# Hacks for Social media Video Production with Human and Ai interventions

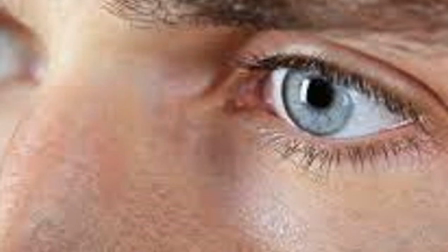248s
And usually, typically, chokers, depending on what it is you want the viewer to concentrate on,
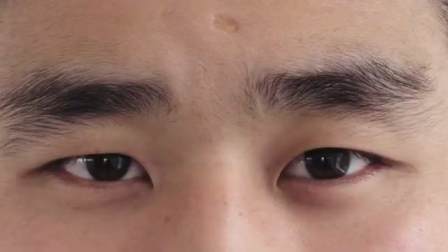254s
it could be of the face, the eyes, like what you have on screen, or sometimes on the mouth,
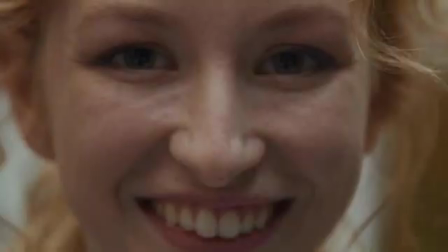259s
or sort of just above the chin and then around the forehead, depending on what it is that you want the viewer to concentrate on. So these are the various image sizes, and each one is intended to have a specific effect on the viewer.
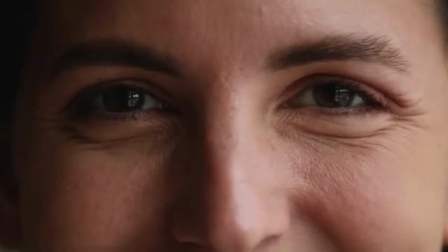276s
So, for instance, the close-up usually is used to depict closeness or to depict emotions.
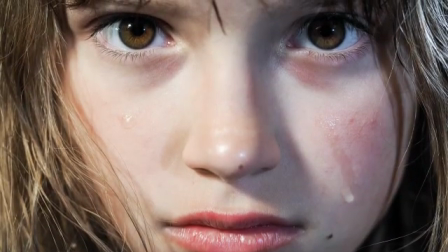283s
It's like when you're talking to somebody and he's telling you a story or whatever it is. There are aspects of the storytelling that you prefer to just maybe sit back and listen to the person. There are aspects of the story where you pay more attention And then there are certain aspects of story where you really want to look closely to the person's eyes, either to see what is this that the person is feeling, or to try and measure the emotions that the person is speaking with. It's the same thing. So whatever it is that you're recording, there's the need for you to, at certain points, get closer to the person. At certain points, go back and relax. And then at certain points, you want to get closer to the person and listen to what it is that he's talking about, because that portion is either very important or it is very emotional, and you would like to pay much more close attention to whatever it is that is being said. So it is up to you to determine which part of your story the viewer would like to pay close attention, or you would like the viewer to pay close attention to. So in recording the video, there's the need for you to record in at least 2 or 3 basic image sizes, or to give the viewer that variation in image sizes. Apart from that, the variation in image sizes also make the storytelling much more interesting.
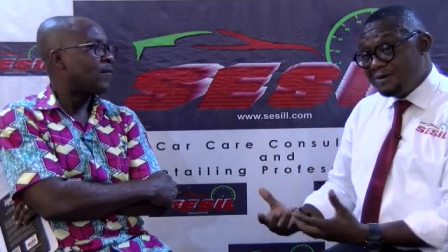364s
It is much more appealing to watch a story that gives you different aspects,
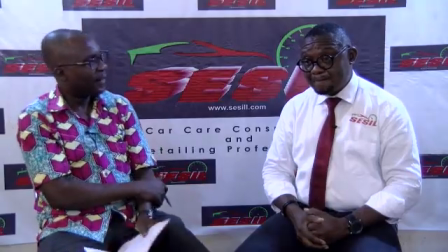369s
variations in the image and the aspect and angles of the same thing that he's watching. Now, that is the first thing about the importance of image sizes. The second thing about image sizes is that it is very crucial at post-production, at the editing stage. Because at the editing stage, as I've earlier said, the more variations there are in your image sizes, the more interesting your video is to watch. So if you don't have different image sizes to edit with, then what happens, as I've noticed in most videos,
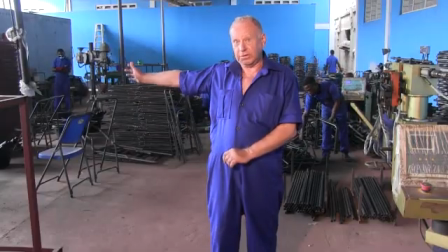401s
is that they film in one long, medium long shot or medium shot. And then when they go to the editing stage, because there are no other image sizes to choose from, they are stuck with the long, medium shot that they used, or whatever image size they used. And then they edit out whatever they want to take out. And then they join all these image sizes together. Now what happens is this: when you join the same image sizes together, there's always what we call a jump cut,
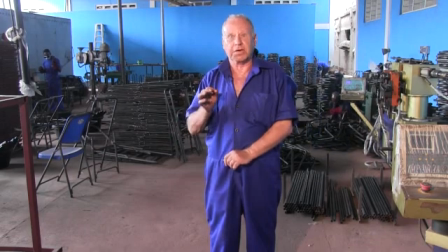431s
which is an unpleasant flake at the point of edit. It is much more appropriate if you join 2 different image sizes together, or if you edit 2 different image sizes together. So from a long shot, you either join it with a medium close-up or a close-up.
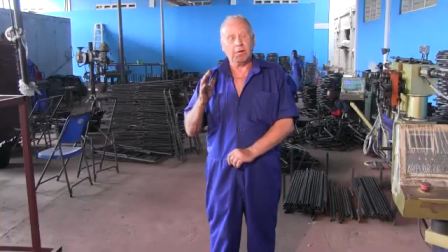451s
That way the transition on the eye is much more pleasant and smoother. Now, let me show you what I mean by that.
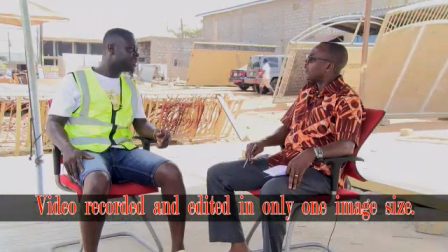458s Family people to come and realize that maybe he has sold his whole company to me. Wow, your master had a contract in Liberia. Yes.
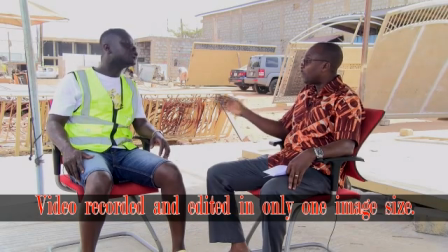467s And so because he was leaving, he wanted to sell the company to me. But he didn't want people to know that he was selling.
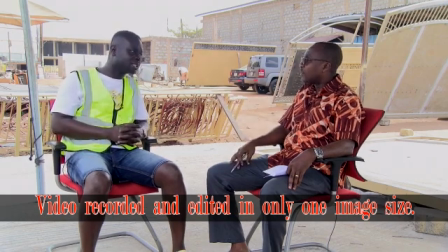474s My master don't want his family people to know that that's what he has done. So we sat down, we went on an agreement. I've forgotten the amount, but I was able to pay like 3/4 of the money. Okay. To him instant, yes. So he handed everything to me and he left.
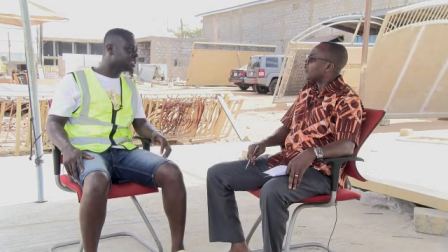489s
That same material, this is how it can be edited to look like.